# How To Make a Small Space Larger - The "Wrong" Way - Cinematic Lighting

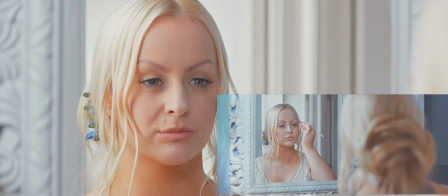(4:06)
And although shooting at a longer focal length has somewhat compressed our image, bringing the background hallway a little closer to us,
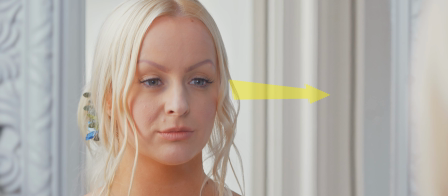(4:13)
we still can't really tell how close or far this background is to our actress, due to that compression. You would never assume that a long lens had been used in such a small space.
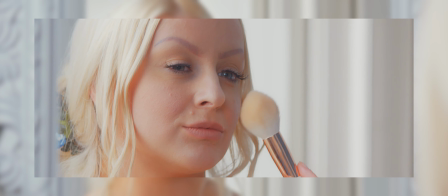(4:28)
Whether you notice that consciously as a filmmaker, or feel it subconsciously as a viewer whilst watching the video.
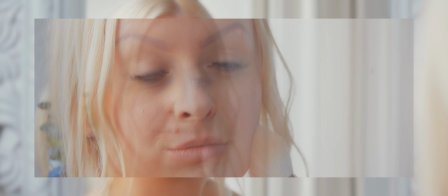(4:37)
This gives the viewer the subtle feeling of space.
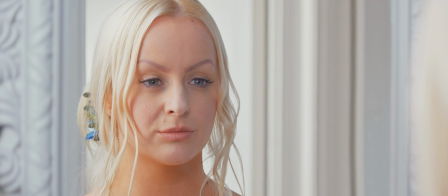(4:42)
Let's turn all of our lights off one by one, and then turn them back on again, to see how we've emphasised the feeling of a well-lit room.
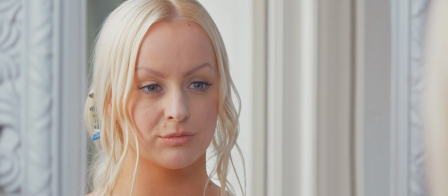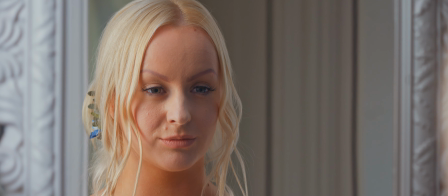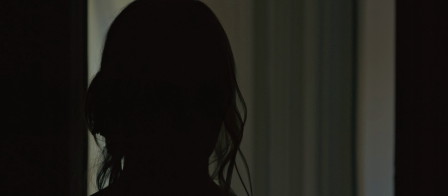(5:03)
You can see we already had some natural daylight falling onto our background, but our bathroom was pitch black as there were no windows in this room.
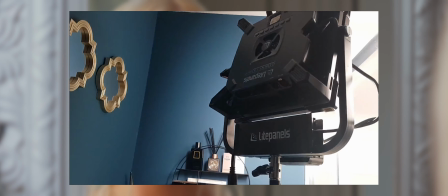(5:14)
Our key light was a Litepanels Gemini 1x1 soft LED panel, bounced into the white tiles of the bathroom shower area.
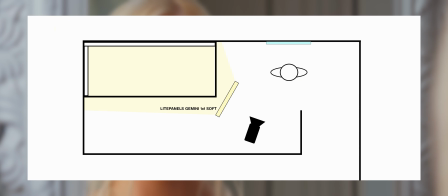(5:23)
Using a soft panel, we were able to spread the light into this corner to create a large source,
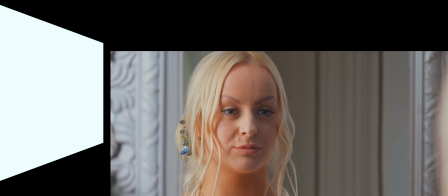(5:32)
representing a big window to our actress's left.
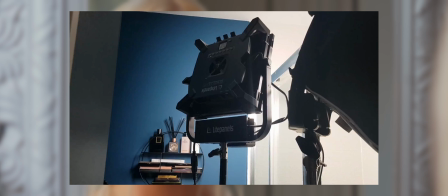(5:37)
Had the white tiling not been there, we could have hung some white material in the corner instead.
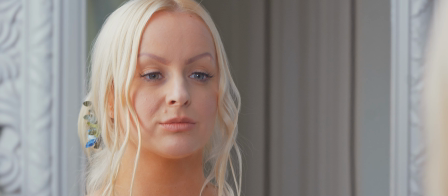(5:47)
Our second light was a Litepanels Astra 6X,
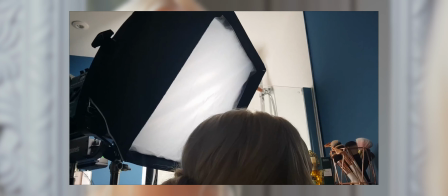(5:52)
shot with a Snapbag or softbox, just behind and to our actress's left.
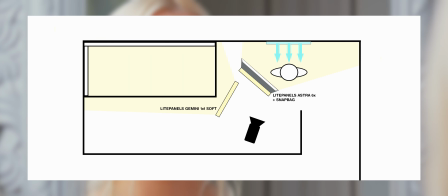(6:02)
This light acted as a fill light on the face, bouncing from the mirror, to further increase the apparent size of our window.
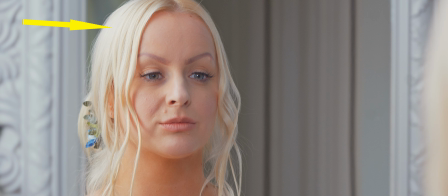(6:12)
But it also worked as a hair light and an eye light, giving us that overall brighter look.
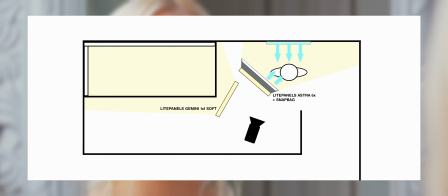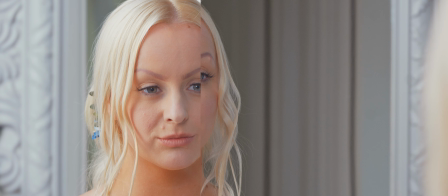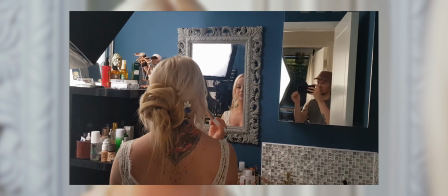(6:29)
Our third light was a Godox SL152,
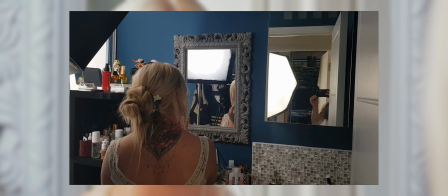(6:33)
shot through a large 47-inch Octabox, just around the corner of the hallway, shining in,
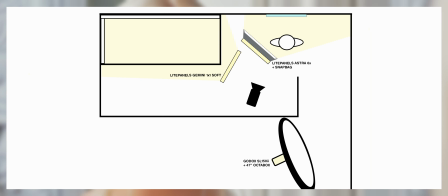(6:42)
to provide a large soft light to the hallway background.
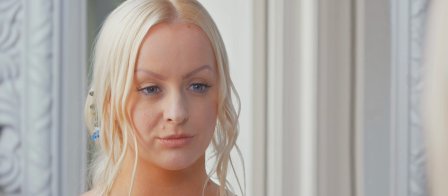(6:50)
We can either see this as an extension to our window key light,
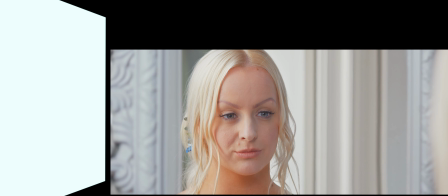(6:54)
lighting up more of the background and increasing the size of this imaginary window, or another window further back in the frame.
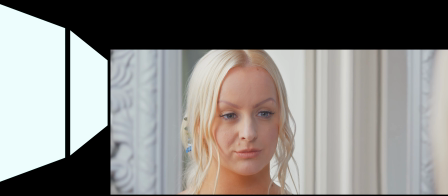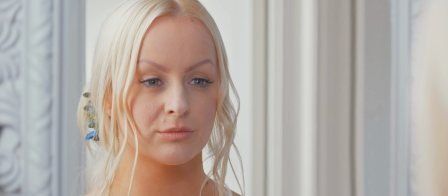(7:09)
Our fourth and final light was in the deep background, down the hall and in the next room.
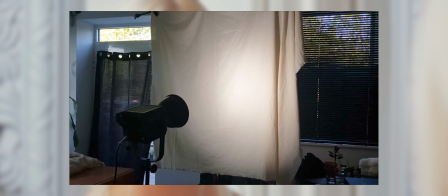(7:16)
This was a Nanlight Forza 500, reflector dish attached, shot into a sheet of unbleached muslin material.
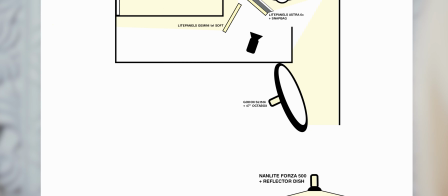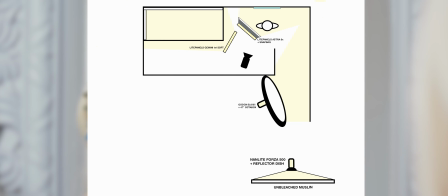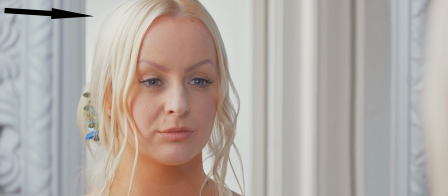(7:34)
This provided our image with a final obfuscation of the environment, hiding the dark end of the hallway with bright light, and tying in our hair light, key, and hallway light, as well as just the whole feeling of a large window lighting the scene.
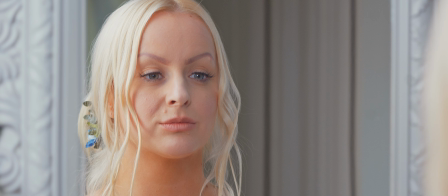(7:53)
Now objectively, we have more depth to our image with our background darker. Our actress is popping out more from the background, and the image looks more three-dimensional.
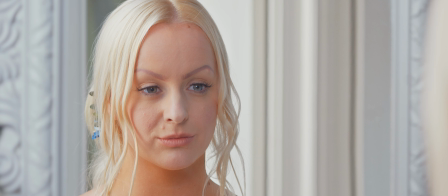(8:06)
Even with just the very background light off, we have that little bit of depth and separation from our actress.
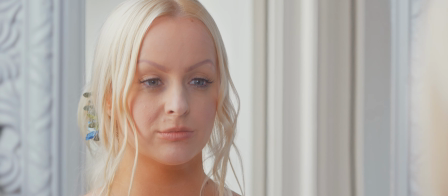(8:14)
But when we light a scene, we also need to think about context.
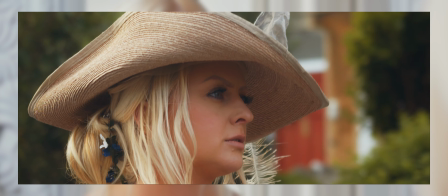(8:20)
We knew that this Victorian-esque section of the video only needed to be 30 seconds long,
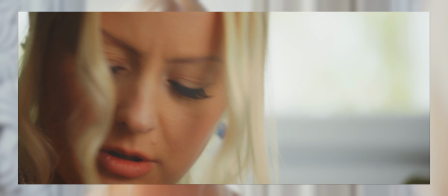(8:26)
and as such, we would be cutting pretty quickly between shots and scenarios.
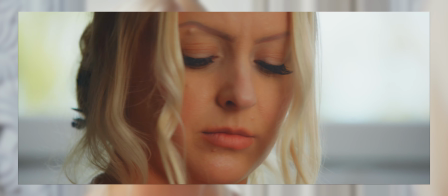(8:32)
In the final edit, we dedicate only 6 seconds to our bathroom mirror shots,
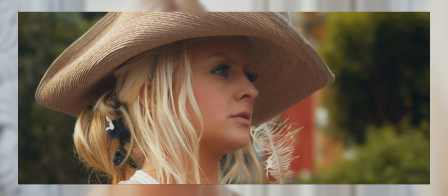(8:41)
followed by a third shot that only lasts around 1 second.
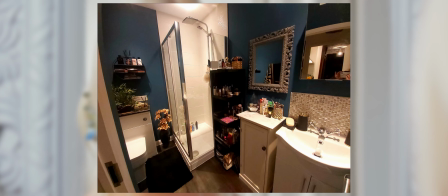(8:47)
So we wanted to demonstrate a large window lighting a room larger than the space we were shooting in an extremely small amount of time,
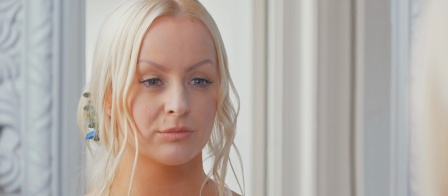(8:55)
as the scene isn't on screen for long. So instead of thinking in purely technical terms of depth and dimensionality, we wanted to demonstrate this feeling of space and light in more abstract terms, so it could come across quickly to the viewer.
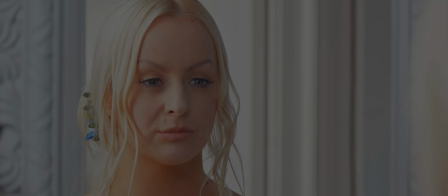(9:15)
So along this line of thinking on absorbing the information in an abstract way, quickly, think about an abyss of darkness. It feels closed in and claustrophobic. Think about an expanse of bright light. It feels big and open.
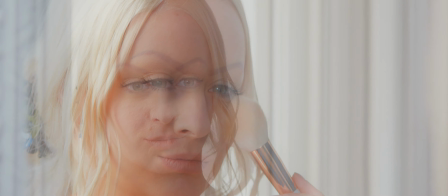(9:37)
And that's exactly the kind of quick assessment you may make subconsciously when viewing the scene at this pace.
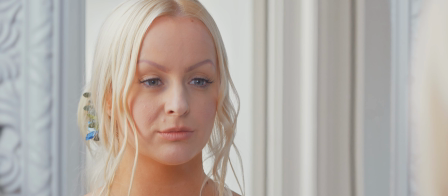(9:45)
After all, you're probably not envisioning a cramped room of this size.
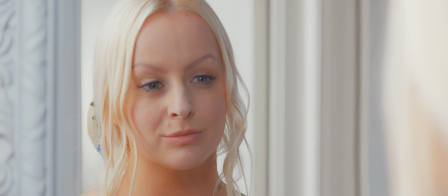(9:53)
Sometimes, you need to do things the technically wrong way to achieve the right feelings for your work.
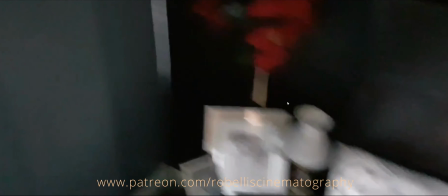(10:01)
Patrons get a full breakdown of how we lit the audio socket ad, along with a bunch of other breakdowns and extra content.
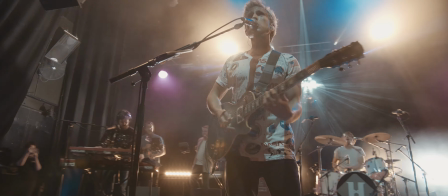(10:13)
Last week on Patreon,
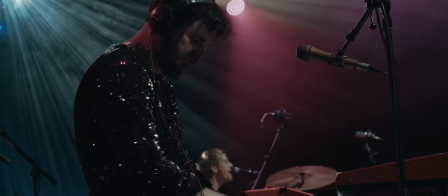(10:14)
we took a look at how we shot a full live show with a team of 3 people with Pocket 4K and Pocket 6K cameras.
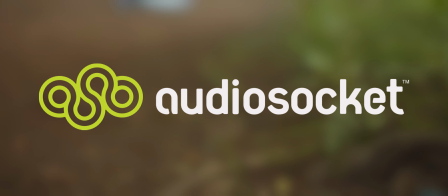(10:25)
I used music from Audio Socket in this video. Click my referral link in the video description and use the code
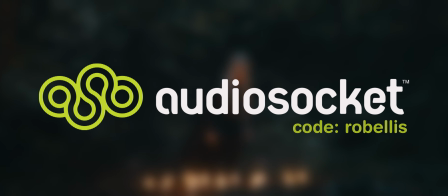(10:32)
ROBELLIS when you sign up for a free month of the best and most diverse range of stock music available.
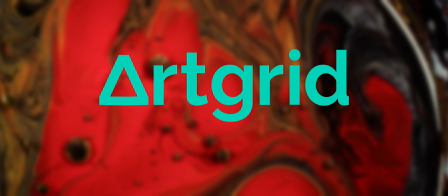(10:39)
I use ArtGrid for stock footage. Get an extra 2 months free when you sign up using the link in the video description.
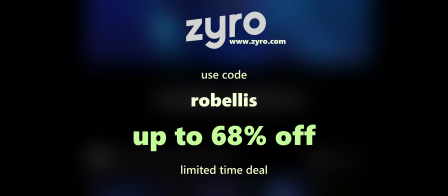(10:48)
And don't forget, you can use my code ROBELLIS over at Zyro to get up to 68% off on 1 year,
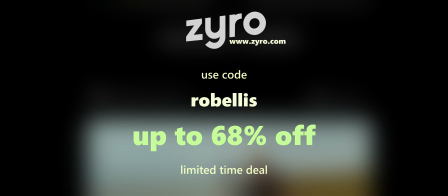(10:56)
2 year and 4 year plans when building your website.